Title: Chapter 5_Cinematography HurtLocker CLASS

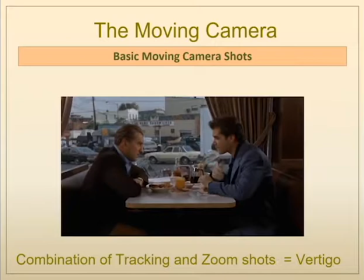(8:15)
The subject stays at the relative scale, but the background gets very, very distorted.
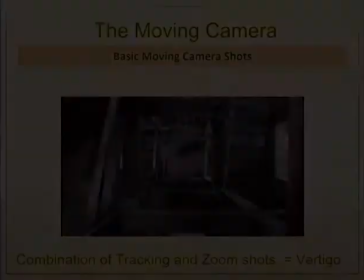(8:20)
It's either as if the world is closing in or falling away from the subject.
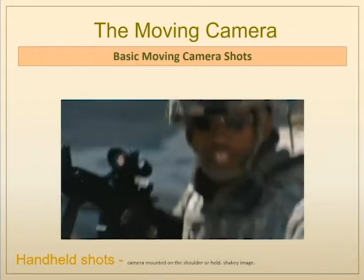(8:26)
One type of shot that gets used constantly in the herd locker is the handheld shot. The vast majority of the shots are handheld shots, and these create a sense of unease and immediacy as if
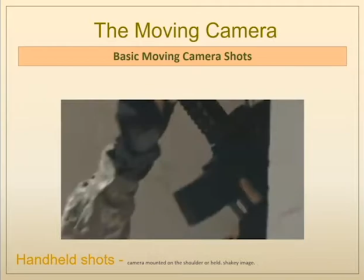(8:39)
we are there experiencing it and the camera operator doesn't have time to stabilize while capturing the events as they're occurring.
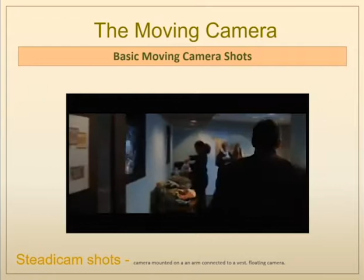(8:48)
Conversely, a Steadicam shot would be a camera mounted on an apparatus, a vest with an arm,
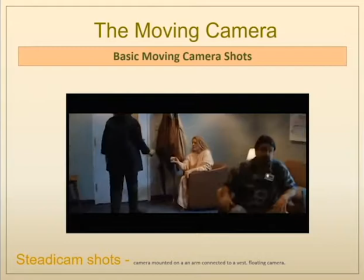(8:55)
and this Steadicam device allows the camera operator to move fluidly with a subject or around,
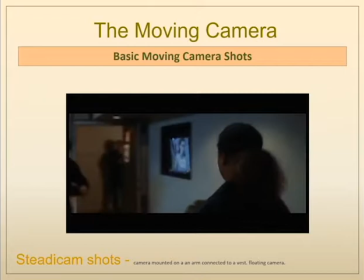(9:03)
as if the camera is floating.
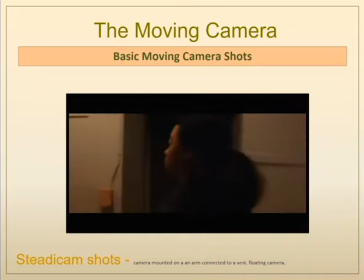(9:04)
You get all of the mobility of the handheld shot, but with the stability of, say, a crane shot.
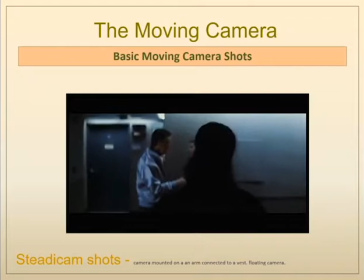(9:12)
There really aren't any examples from the Hurt Locker,
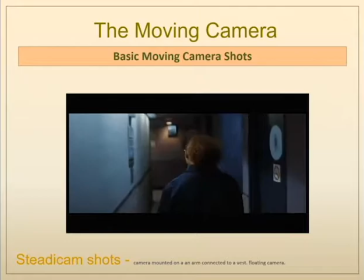(9:17)
but here is an example of a Steadicam shot from the film Magnolia.
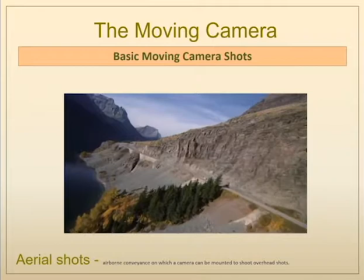(9:22)
And lastly, the aerial shot, sometimes called a helicopter shot, sometimes called the drone shot,
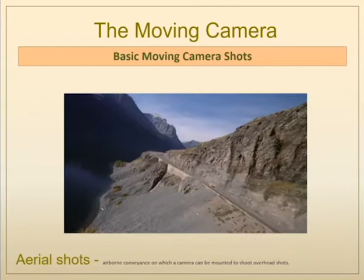(9:28)
but here we have this sort of God's eye view from high above,
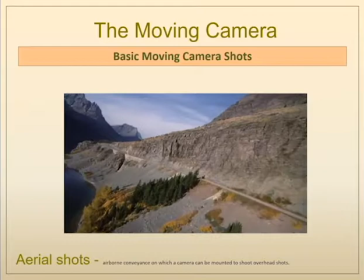(9:34)
looking down, moving along the vast landscapes.
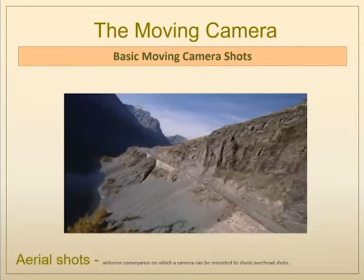(9:38)
This example from The Shining, this aerial shot is moving, following this moving car up this mountain.
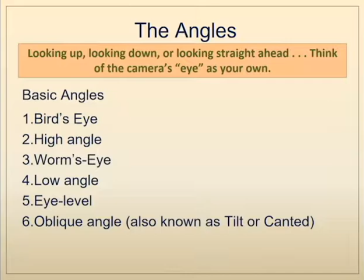(9:46)
And lastly we'll look at the various angles with which the camera can capture the subject. The bird's eye view, the high angle view, the worm's eye view, low angle,
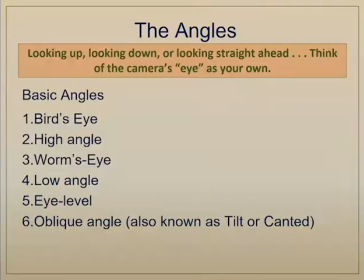(9:58)
eye level, and lastly the oblique, sometimes called the tilted or canted view.
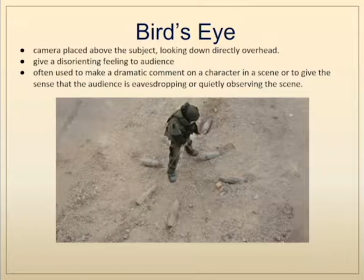(10:03)
The bird's eye view has the camera placed high above the subject looking directly down. This is a god's eye view. It's very disorienting for the audience because we're not used to this sort of view, but it can often make a dramatic comment on what is going on in the scene.
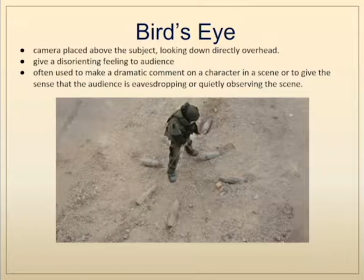(10:18)
And here we can see this is the revelation that this character is completely surrounded by these bombs.
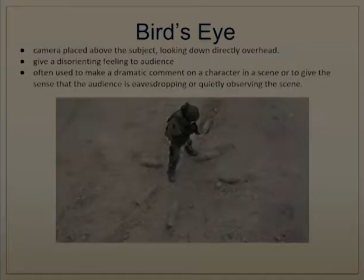(10:26)
So this bird's eye view giving all of that information is a pretty good one to depict the drama of the situation.
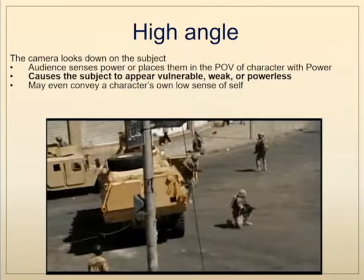(10:35)
The high angle view is from the camera looking down on the subject and what that does is it diminishes the power of the subject. It makes the subject seem weaker. Here we've got an example of these soldiers who are particularly vulnerable at this point
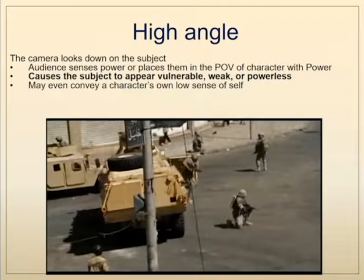(10:51)
and this particular high angle shot makes these soldiers seem vulnerable.
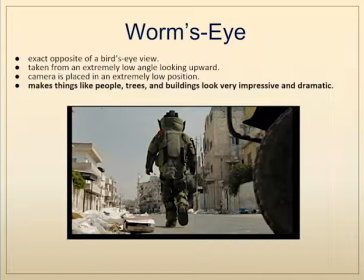(10:58)
The worm's eye view is the exact opposite of the bird's-eye view it's taken from an extremely low angle usually with the camera on the ground and what it does is make people
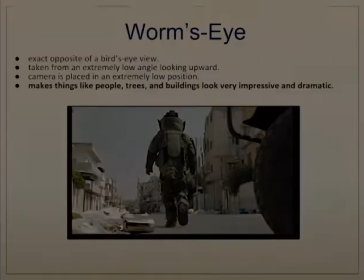(11:09)
trees buildings everything look extremely dramatic larger than life
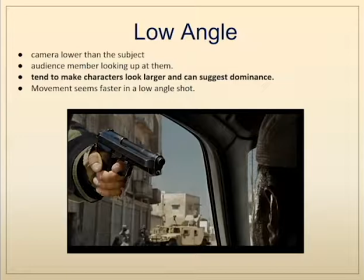(11:15)
just as the high angle shot diminishes the power of the subject the low angle shot conversely makes the subject appear to have more dominance we are literally looking up at the subject Here we can see an example where Sgt.
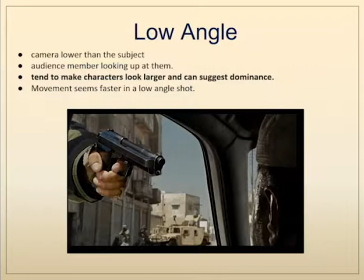(11:32)
James takes control of the situation and now has the upper hand, the camera is literally looking up at this gun, which is giving Sgt.
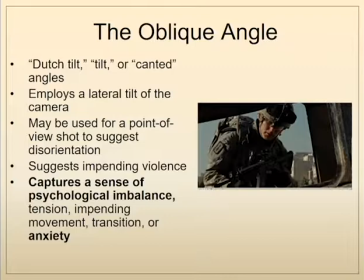(11:39)
James all of the power in that situation. The oblique angle, sometimes called the Dutch tilt tilt or canted angle, what it does is it creates a horizon that is off-kilter. It suggests a psychological imbalance.
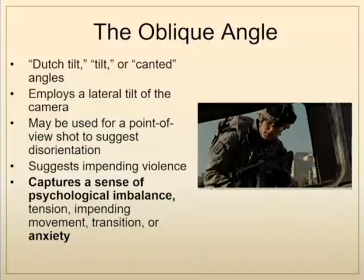(11:57)
It creates a sense of anxiety by this disorientation of the witness to the subject.
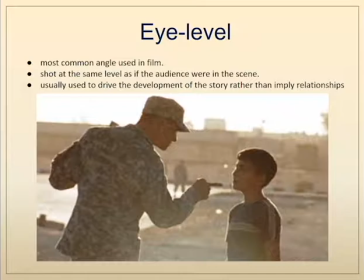(12:06)
And lastly, we have the eye level shot, which is really the most common angle used in film, where the low angle shot provides the subject more power, the high angle shot diminishes the power of the subject.